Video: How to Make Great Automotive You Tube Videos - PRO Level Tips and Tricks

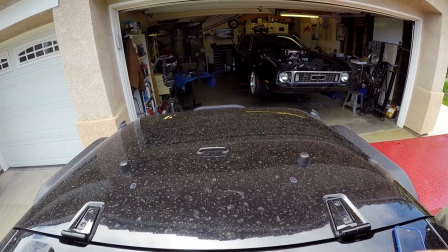So what you want to do or what I like to do is, I'm just doing this very quick, the horizon might be off a little bit, or the dimensions,
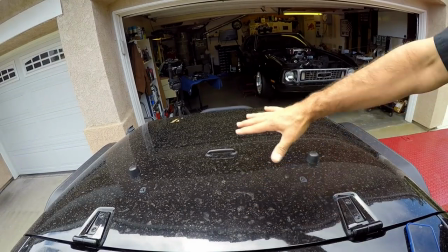but you'll get the idea that the hood being in the foreground here and whatever awesome terrain you may see in front of it or
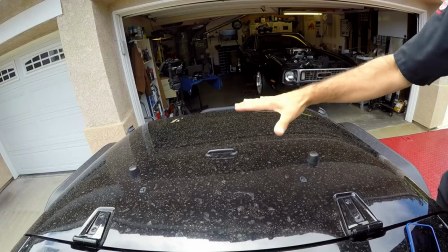that we're coming at will have relationship. This is the vehicle. This gives the viewer a base point from where you're viewing from.
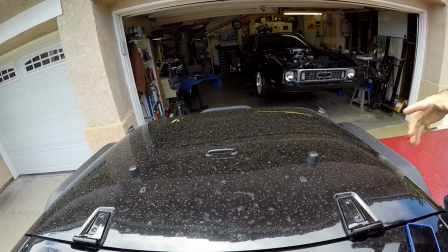And I believe that all your shots should have something cool like that. Or if you're going to do one of those fancy shots off the front or something like that, it'll only be good for a few seconds inside the video before you kind of lose relationship. So this, incorporate foreground in your shots.
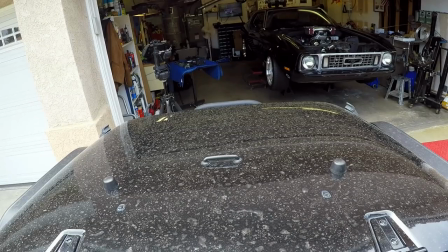So now what I just did was change the view angle from wide on the GoPro to medium to give you an idea of what that changes.
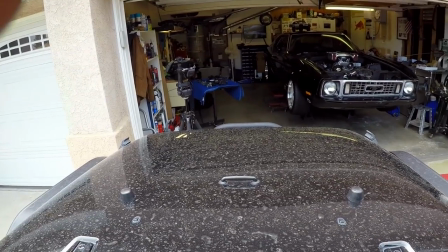Now, I would adjust that up, change the horizon a little bit, and what this will do is changing from wide. Wide is neat because it gives you all the scope, but medium, if you're trying to relate speed, that wide angle shot is great, but what it'll do is it'll, even if you're moving fast, because it's so wide, it'll lose the impression of speed. Now, this will kind of focus that back in.
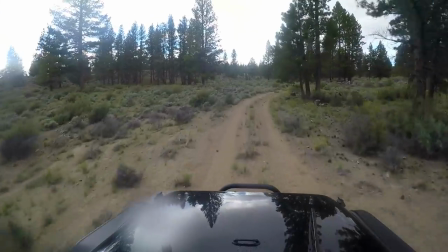You do lose some of the scenic stuff, so it's the draw, It's the trade-off there. So I just wanted to show you that
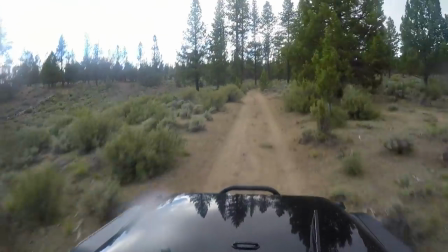Okay, so let's get the interior shot the go-to camera on the windshield that you talk to the most
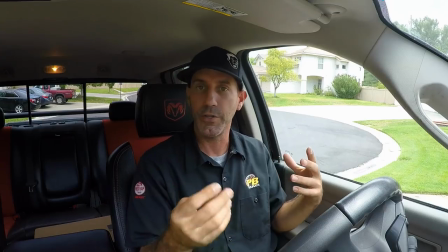That shot's pretty important because you cut to it a lot And that's where you do all your jibber-jabber into this thing and you're wheeling and looking awesome So make that right now. This is an important shot that could go, you know over here You can put it but here. It's nice by the rear view mirror because it's kind of hidden or it blends in And it doesn't get in the way of driving so and I like
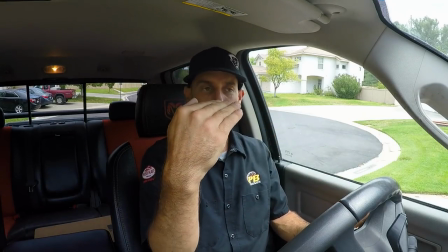as my preference to keep it about Eyeline with the driver if you have it too low like really low and far away Then it gets a little weird and looks up at the driver But sometimes in the vehicle you're in that's just the way it's gonna be so I have the focal length on this GoPro at medium That's pretty wide for the distance now in the Jeep medium with the windshield right here It's great like when I
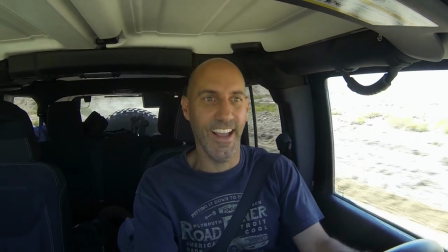did the Death Valley trip just recently I did everything at medium and it was nice when I did medium right here in the truck It
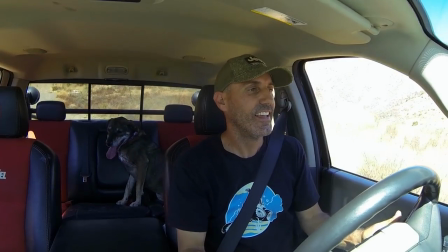incorporates a lot of the back and that's actually pretty good because I had Pinto back there And you know we were off-road and she was just being cute as can be and I would rather see her than me to be honest with you So that's the way I set that one up on purpose
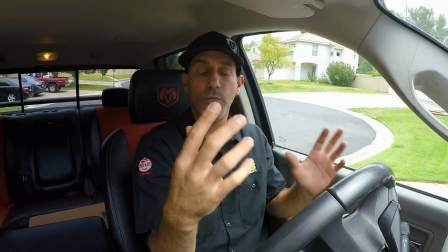So you want to set this camera so that gives you that reference again You want reference and foreground so you want to see hands on the
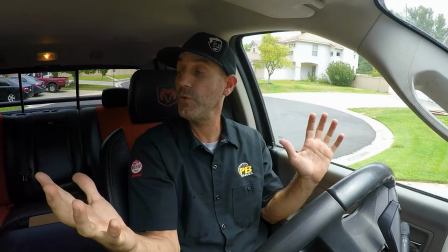steering wheel You don't want to be too tight on the person's face But you don't want to be too wide either like wide right there would just be too much of the cab and just you know you get farther away and now here's another personal preference I believe pro tip when you are driving and you were talking to this camera and you're engaging the viewer don't have sunglasses on your eyeballs are how you connect with the viewer or how the
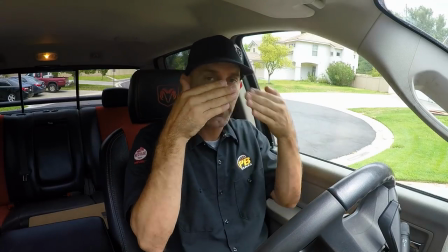viewer perceives to connect with you so when you put sunglasses on and shield the viewer from that I think that that's a that's a no-no
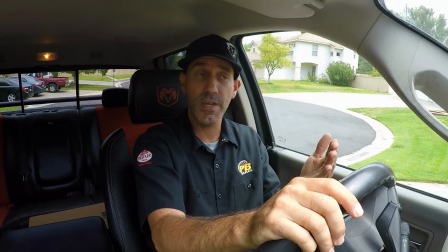personally I don't like seeing that and if you're gonna be talking to me I'll connect with you better without that so that's my
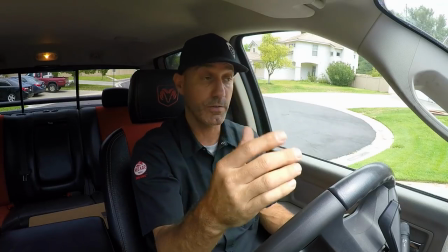personal preference and recommendation so no sunglasses if you're gonna be this close now if you're out and about and in the world doing stuff yeah wear your shades I get
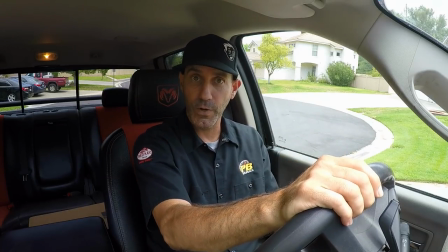it but right now it's all about connection so that's my recommendation and this is the setup here now let me explain to you how I would do my audio or record audio once I'm inside the car because right now I'm recording right to the Osmo so I have that pack still on the Osmo but when you're in the car, this is your wireless, or if you have the plug right from your microphone, that's where these little handy cams come in. You just make sure that it has a mini jack input for audio, and you would plug that in there, and then you would roll your, and this is another pro tip right here, you would roll your GoPro, roll your audio, or this camera, and you could actually even set this up someplace and get a shot, and then you do a little honk. This is what we do all the time.